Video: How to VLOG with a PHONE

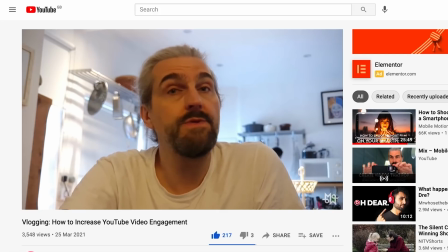A story hook is something that's a bit unusual and might get people curious. We want to know what happens.
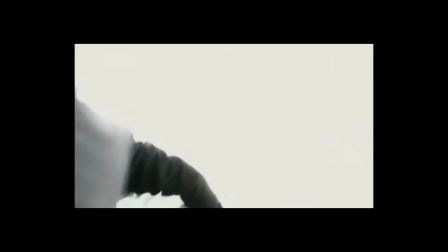People have been putting hooks in their stories since we started telling stories, thousands of years ago.
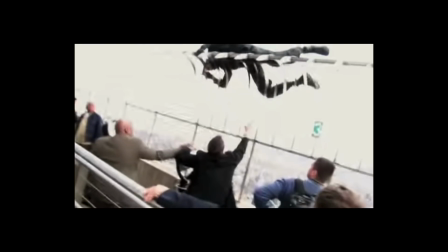And you don't need to base jump off the Empire State Building. Anything which hooks people who are interested in your subject will do.
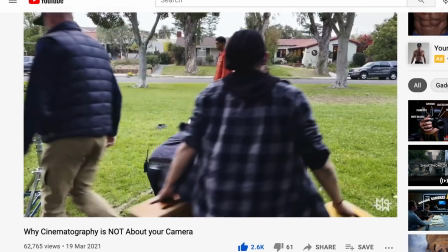For example, one of my recent videos was my opinion regarding smartphone camera versus pro camera.
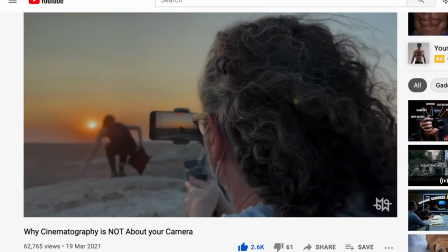As this is currently quite a heated topic, people are curious to hear the arguments.
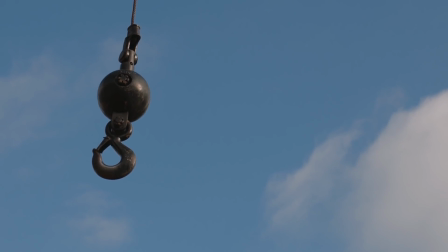So in this case, the topic of the video itself is a kind of hook. If you don't have a hook before filming, you might discover one during filming.
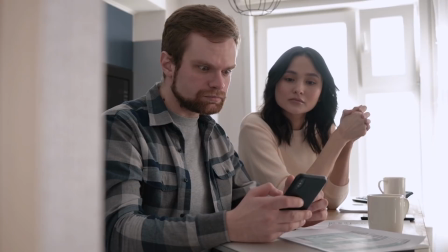Something funny or unexpected might happen. And this is something that might hook people into watching.
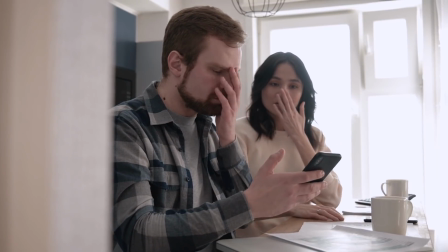So when you come to edit, think about using that moment as a hook. Tease it at the start, but don't give it all away.
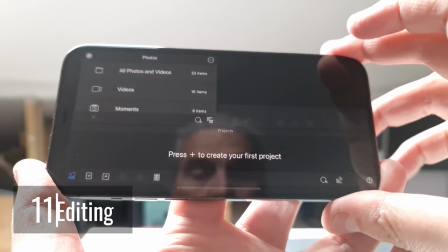Make sure people have to watch to find out what happened. There are apps which allow you to edit directly on your phone.
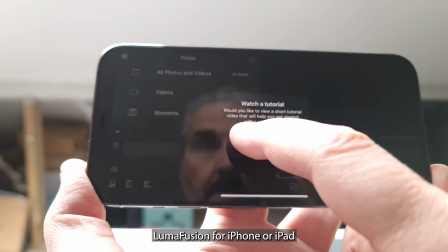For iOS, one of the standout apps is LumaFusion. I've actually edited several of my YouTube videos using this app.
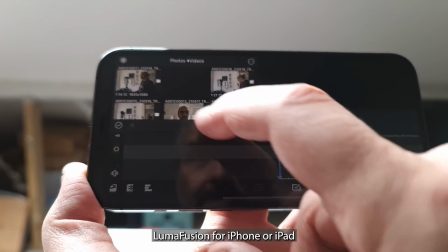That said, I did use an iPad for the extra screen space. There's also iMovie, which is very simple and quick to use, albeit without too many features. For Android, there are apps such as KineMaster or KineMaster and Power Director. An app I really like is called VN or Vlog Now, and it's free and available for iOS and Android.
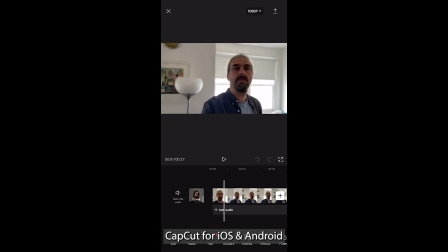There's also an app called CapCut, which is a hit with TikTokers. So you can get started editing on your phone with a free app.
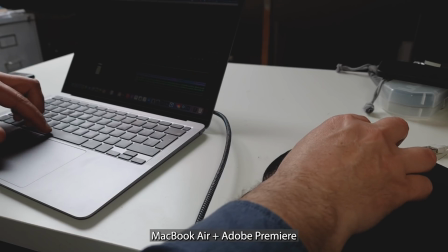Long term, you will probably want to edit on a laptop or desktop computer.
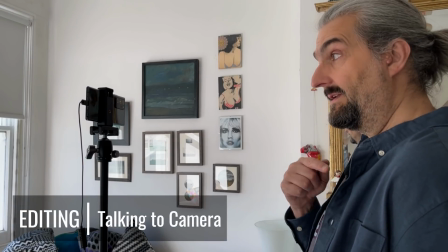Record yourself talking to camera in one long take. Don't worry too much about mistakes.
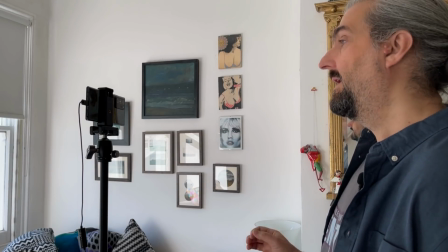You can cut them out, or leave them in if they're funny. Now drop the whole take onto your timeline.
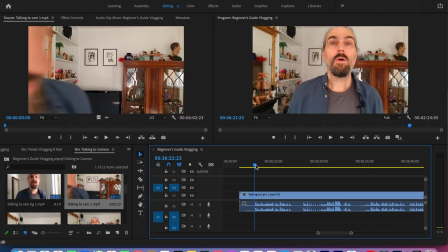Go through cutting out all the bad bits. Many successful YouTubers are really ruthless cutting out breaths and ums and ahs, and this makes the whole thing very fast-paced. Some people not only cut out breaths, they also overlap the beginnings and ends of sentences to speed things up even further.
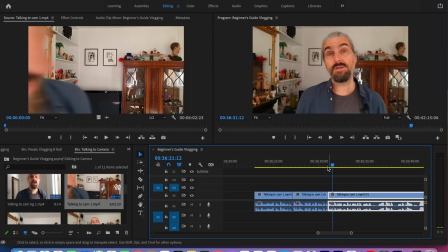This aggressive cutting is what makes vlogs different to regular TV production, but it really depends on your style and subject.
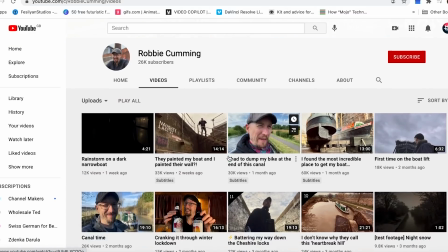For example, there's a YouTuber I follow whose videos are all about living on a canal boat, and it's all about a slower way of life.
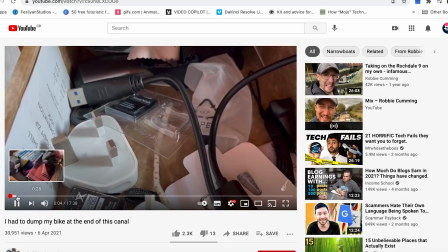So in his niche, a more traditional style of editing is probably going to be more appropriate.
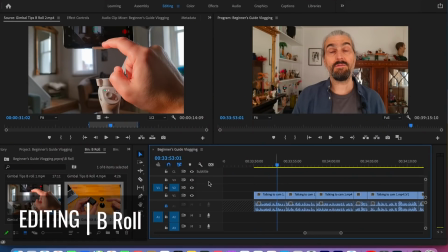Once you have your talking footage cut, you can add B-roll.
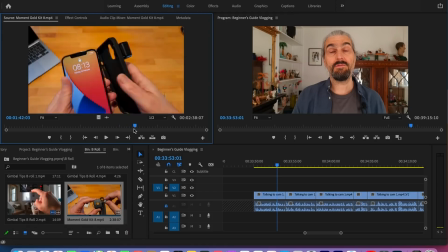B-roll is usually used either to illustrate what you're saying or in a montage on its own with music.
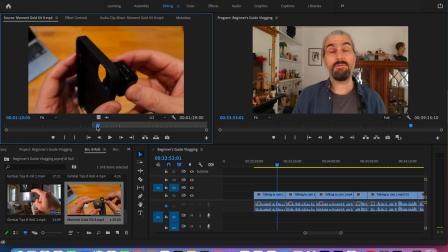Let's say I'm talking about a lens for a smartphone and how to mount it. Well, that's a good time to include a close-up of myself doing just that.
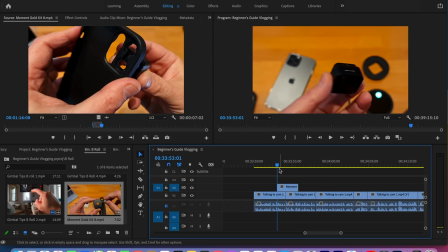And meanwhile, my voice continues and I try to time each shot to match the words.
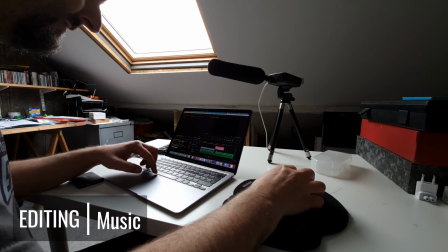When I'm editing a montage, I find the music first and then edit to that music.
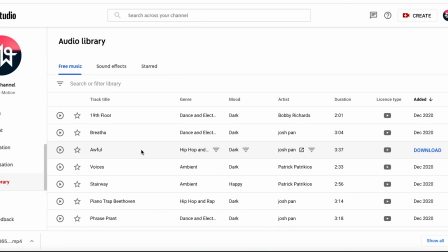I get a lot of my music from YouTube's library, where musicians have offered their music to be used by YouTubers for free.
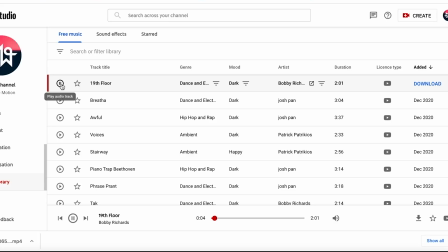Although I recently noticed there has been actually no new tracks since December 2020. I don't know if this is a change by YouTube. Maybe they're phasing this out. Well, we'll have to see. You're going to have to spend some time searching the YouTube library because the quality of the music does vary a lot, but as it's free, we can't really complain.
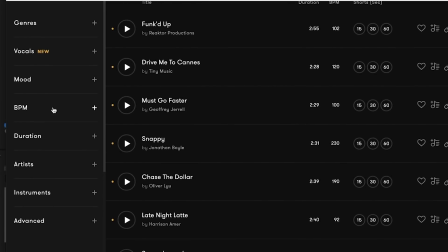Other tracks I've purchased are from Premium Beat, so if I think I will use a track a lot, then it seems more worthwhile to just buy the track outright.
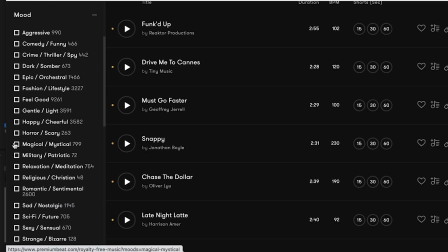I know some people use music subscription services.
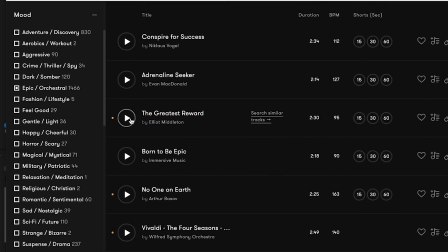That way you get access to a library of tracks that you know will be good quality, but that will depend on your budget.
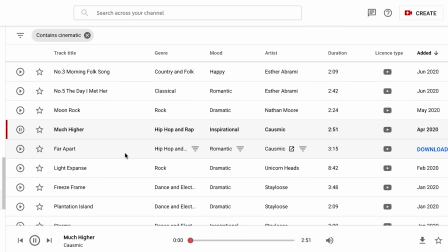Certainly there's enough good music in the YouTube library to get you started.
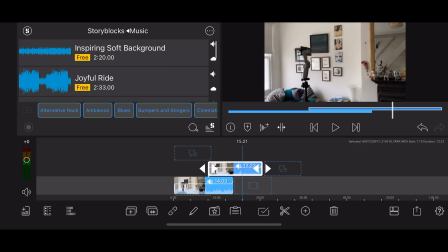If you're editing using LumaFusion, you get access to a few free music tracks via the integrated story blocks.
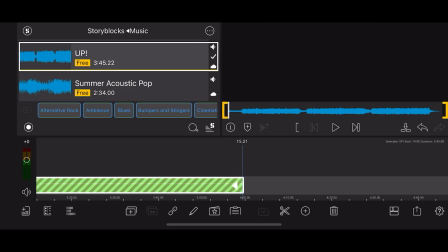Now, considering the cost of LumaFusion is only $30, it's almost worth buying it just to get the free music.